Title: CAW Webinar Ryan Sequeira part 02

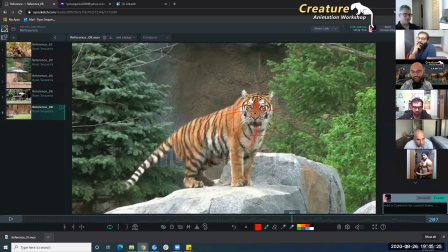[16:48]
You know, you can see the line of the head, and when you turn on your rotation control, you'll be able to get almost the exact rotation, because you know you're pretty much drawing out your control there.
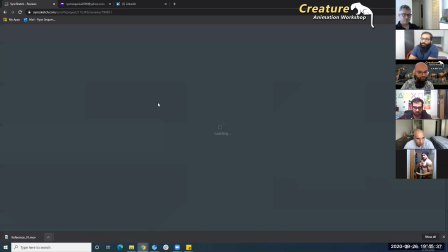[17:00]
True. That's a really good tip, Ryan. Thank you.
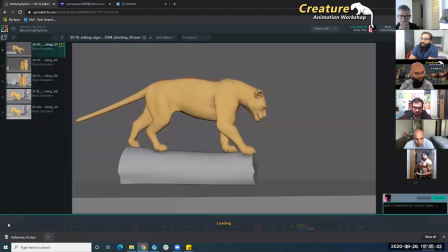[17:04]
That's a nice one. No worries. So yeah, this is my first blocking. Don't judge.
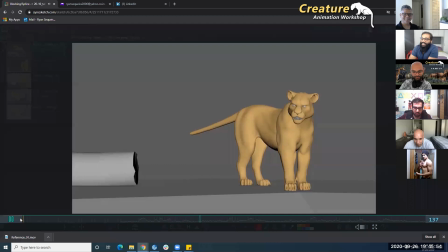[17:17] Do you want to take a leap of faith or become an old man filled with regret, waiting to die alone?
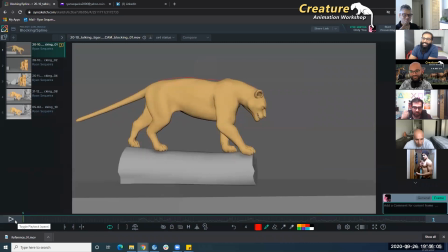[17:28]
You're complete, you know, so you already animate jiggle controls on top of it already in the blocking itself. Yeah, so at this stage, I was just trying to get in some poses, get in a sense.
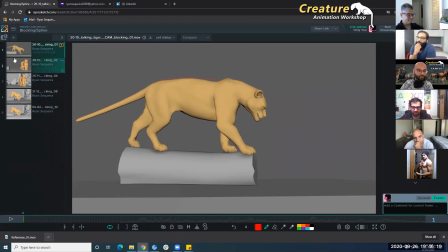[17:40]
It was more like just selling the idea here. In this version, we were still trying to explore the camera.
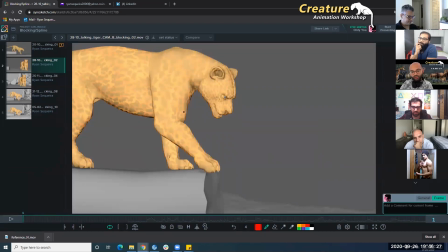[17:48]
I also put in a texture because it's important that when you have jiggles and stuff, when you have a texture, you can see what's happening. The thing is, the skin of a creature is always moving on top of the muscles, and you need to be able to see this. If you just have a plain grayscale,
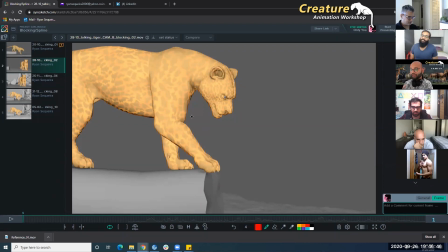[18:08]
it depends on your final lighting, but it may not sell as well as if you have some texture. This is not even a great texture, but you know, it helped me to see what I was animating. So this is a pass where I was still blocking further, just adding in more poses,
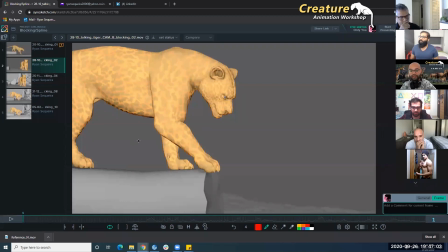[18:27]
in betweens, and also exploring camera here.
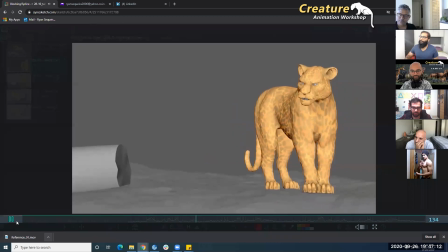[18:35] Do you want to take a leap of faith or become an old man
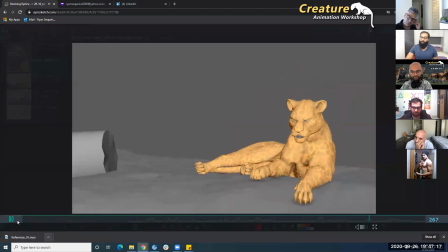[18:41] filled with regret, waiting to die alone?
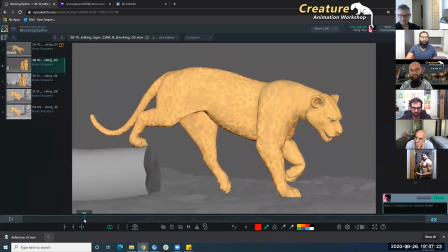[18:46]
So this pass was a bit more detailed, added all the in-betweens and stuff. What was important was, at this stage, I'm still following the reference, just trying to get all the details I can out of there, get the mechanics right. Like CAW said, I submitted
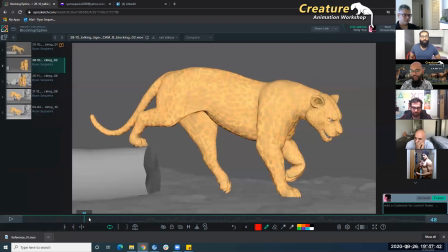[19:05]
my play blast from all directions, and don't try to fool Danu, because it doesn't happen. You can't fool him. I remember in my first or second week, I forgot
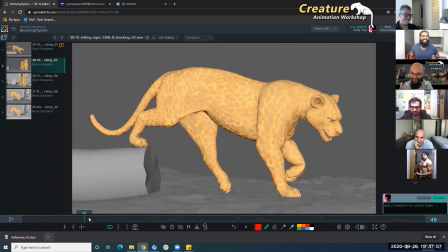[19:18]
my front view was not looking that great, and I was like, I can skip sending him the front view, and he was like, Ryan, I don't see your front view. And he pointed out 10 things that could already be wrong from the front view.
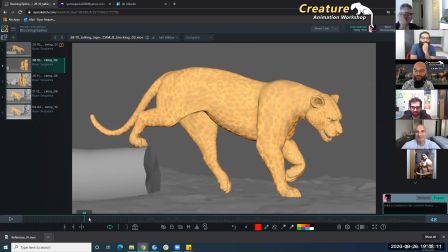[19:33]
And then the next week, I submitted my front view, and he was like, you see, I told you all your weights are off here. So there's no fooling him.
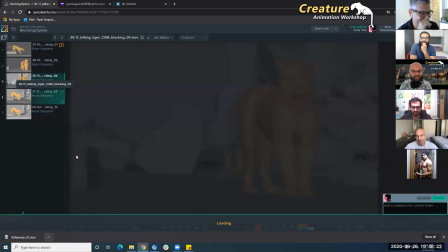[19:46]
Yeah, so this is my next version.
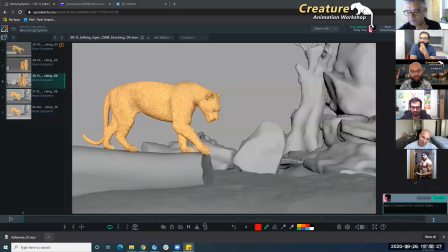[19:50]
At this point, we kind of found the camera we were looking for. I try to add in the background as well, because it helps in showing the speed of the camera and the speed at which the character is moving. So it's important. You don't have to be a great modeler. I took this all from Turbo Squid.
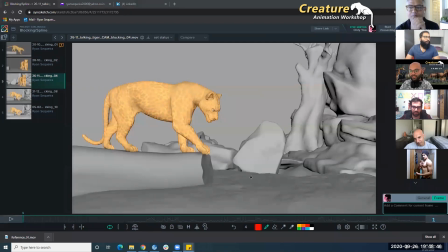[20:10]
It was free. I just had to like download it and place it in the file. So it just took like 15 minutes of researching and not a lot of effort. But do it. I think it's important.
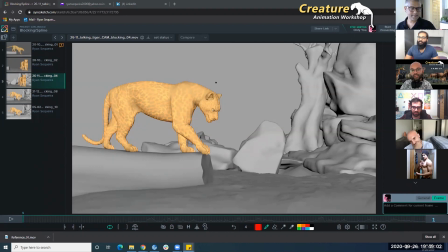[20:23]
And in this pass was when Danu said we need to start exploring things that could be a bit more cat-like. You know, we need to add some twitches on the ear or something like that. That's going to make this character feel like it's a tiger.
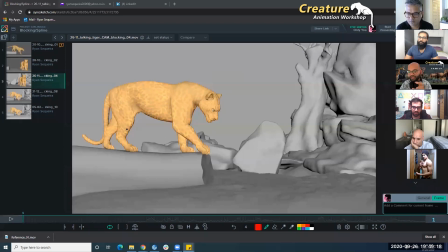[20:40]
So if you notice, you'll see some more stuff on the ears, maybe a little bit of first pass facial, etc.
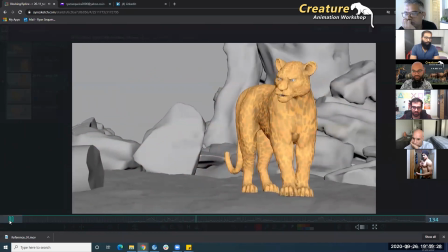[20:51] Do you want to take a leap of faith or become an old man
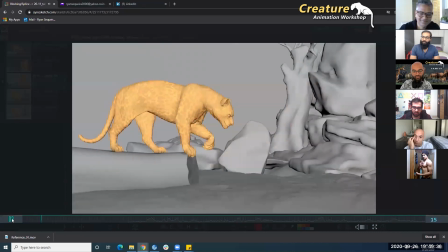[20:57] filled with regret, waiting to die alone?
So yeah, you'll see a bunch of different things here.
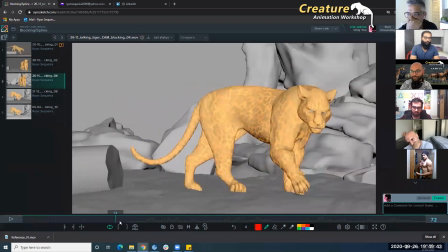[21:06]
I tried to add like licking the lips, something that felt more cat-like.
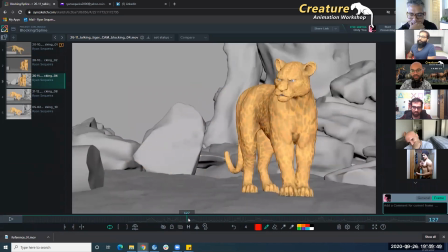[21:11]
Over here as well, this was something that Danu suggested, the twitch on the ear.
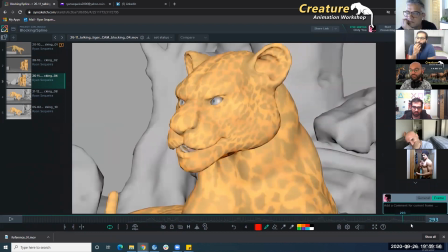[21:17]
We tried to add it in here as well on the turn. And this started giving a bit more personality to the character. So yeah, it took a couple of weeks of exploring while trying to get the mechanics right.
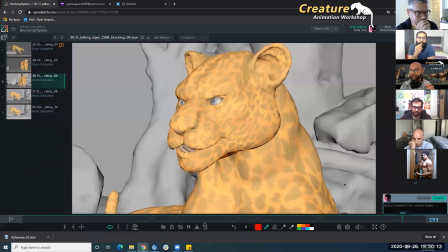[21:36]
We already started adding in a few things like trying to get some accents on the head, exploring the dialogue, because we didn't just want to nail the mechanics, but we wanted to not forget that this tiger is going to talk.
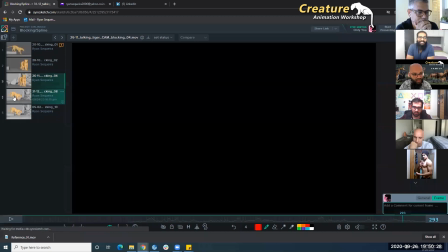[21:51]
And then in this pass,
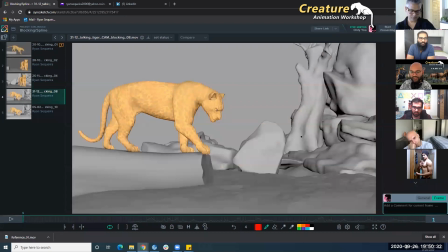[21:55]
the walking was beginning to come into place, but the sitting part, Danu said, is not there yet. So I had to put in some more love. So if you see this pass, you'll see like the sitting has started to fall into place as well.
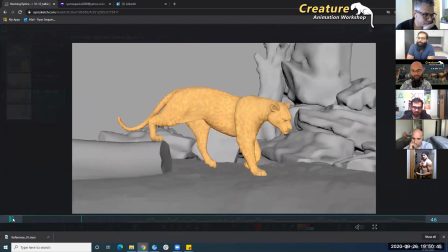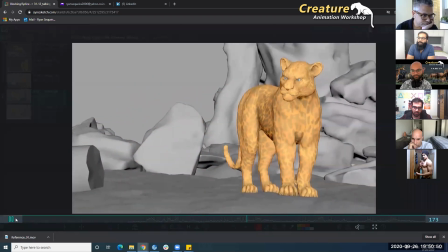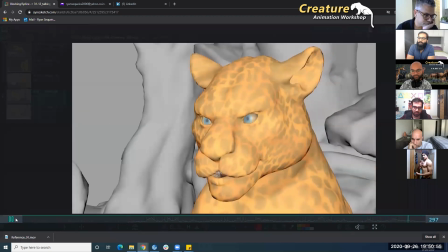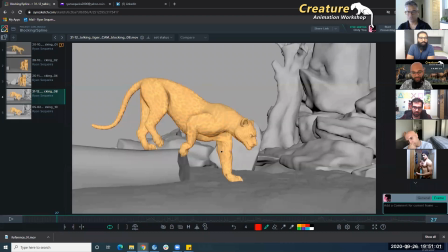[22:23]
Yeah, so this was kind of close to like almost there with the mechanics. There was still some issues with the what do you say, with the sitting.
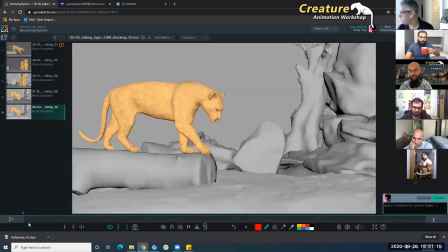[22:36]
And then this was the pass where I would say the mechanics were there, and we started phasing out of just looking at the video reference here. There are a couple of things I've noted down.
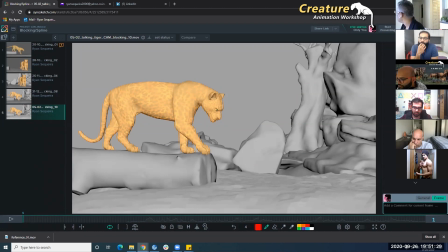[22:52]
I'm just quickly going to read for meeting pass. Yeah. So I'm going to play this pass first, and then I'm going to talk about it a bit.
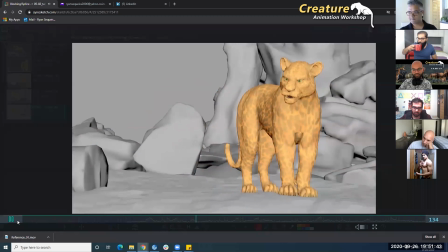[23:07] Do you want to take a leap of faith or become an old man
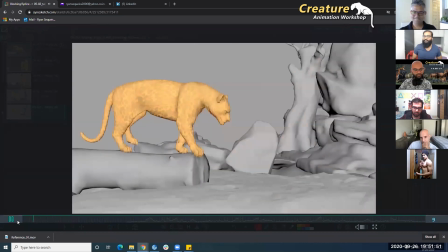[23:12] filled with regret, waiting to die alone?
So in this pass, like I said, we got out of the video reference.
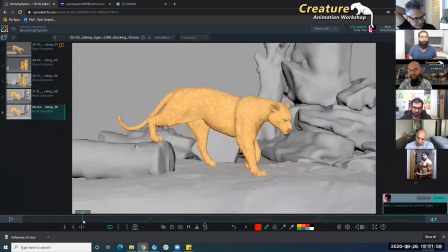[23:21]
So we started adding overlaps and like things that happen on the foot plan.
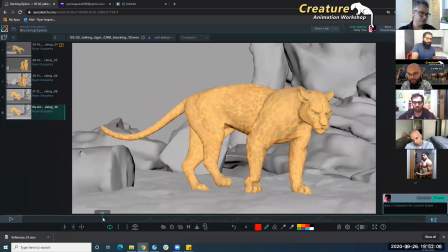[23:28]
So like over here, the head, the way it reacts to, if you see here,
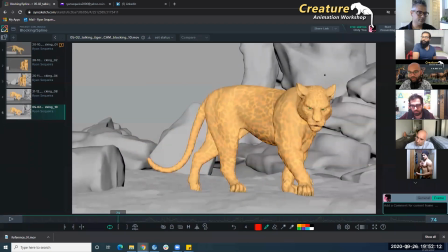[23:35]
the head, when this foot plants down, the head will do a bounce in this direction. So I had to do a pass on different things. One was just the head. Every time the foot plants, how the head will react to that planting. Then a full pass on just breathing, correcting the breathing that happens.
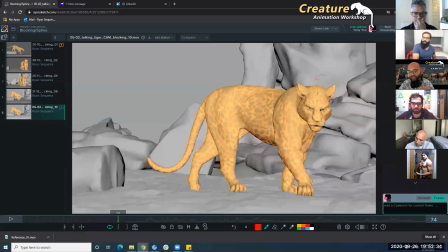[23:55]
Also with the head, we also did a pass on making sure it hit the accents of the dialogue, like it sold the accents. What's important is, Danu taught me, is that the accent shouldn't necessarily be on the right on the word.
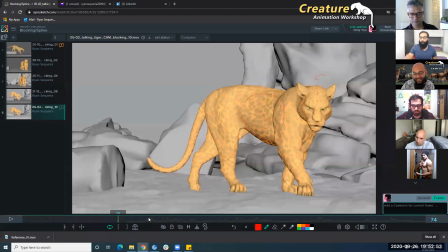[24:15]
It's important to sell it slightly off the word, because it's a creature, and it's not necessary that every time you say some important word, the character does a really strong accent there. It's it feels more natural if you just,
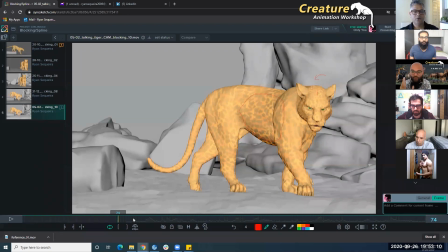[24:33]
you know, you have accents, but it's not hitting one-to-one with all of these peaks, you know.
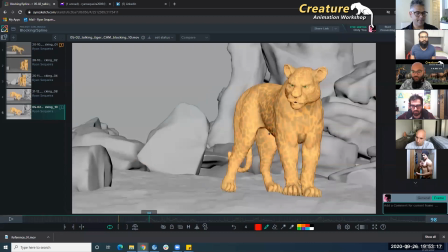[24:39]
So we did a pass on that. It was also a pass on the breathing to start feeling more organic. And then we started adding a few details, like,
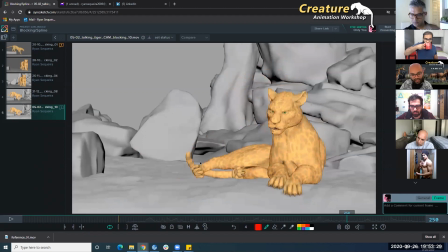[24:50]
for example, right here, when this foot plants down, in the video reference, it just plants and it slides.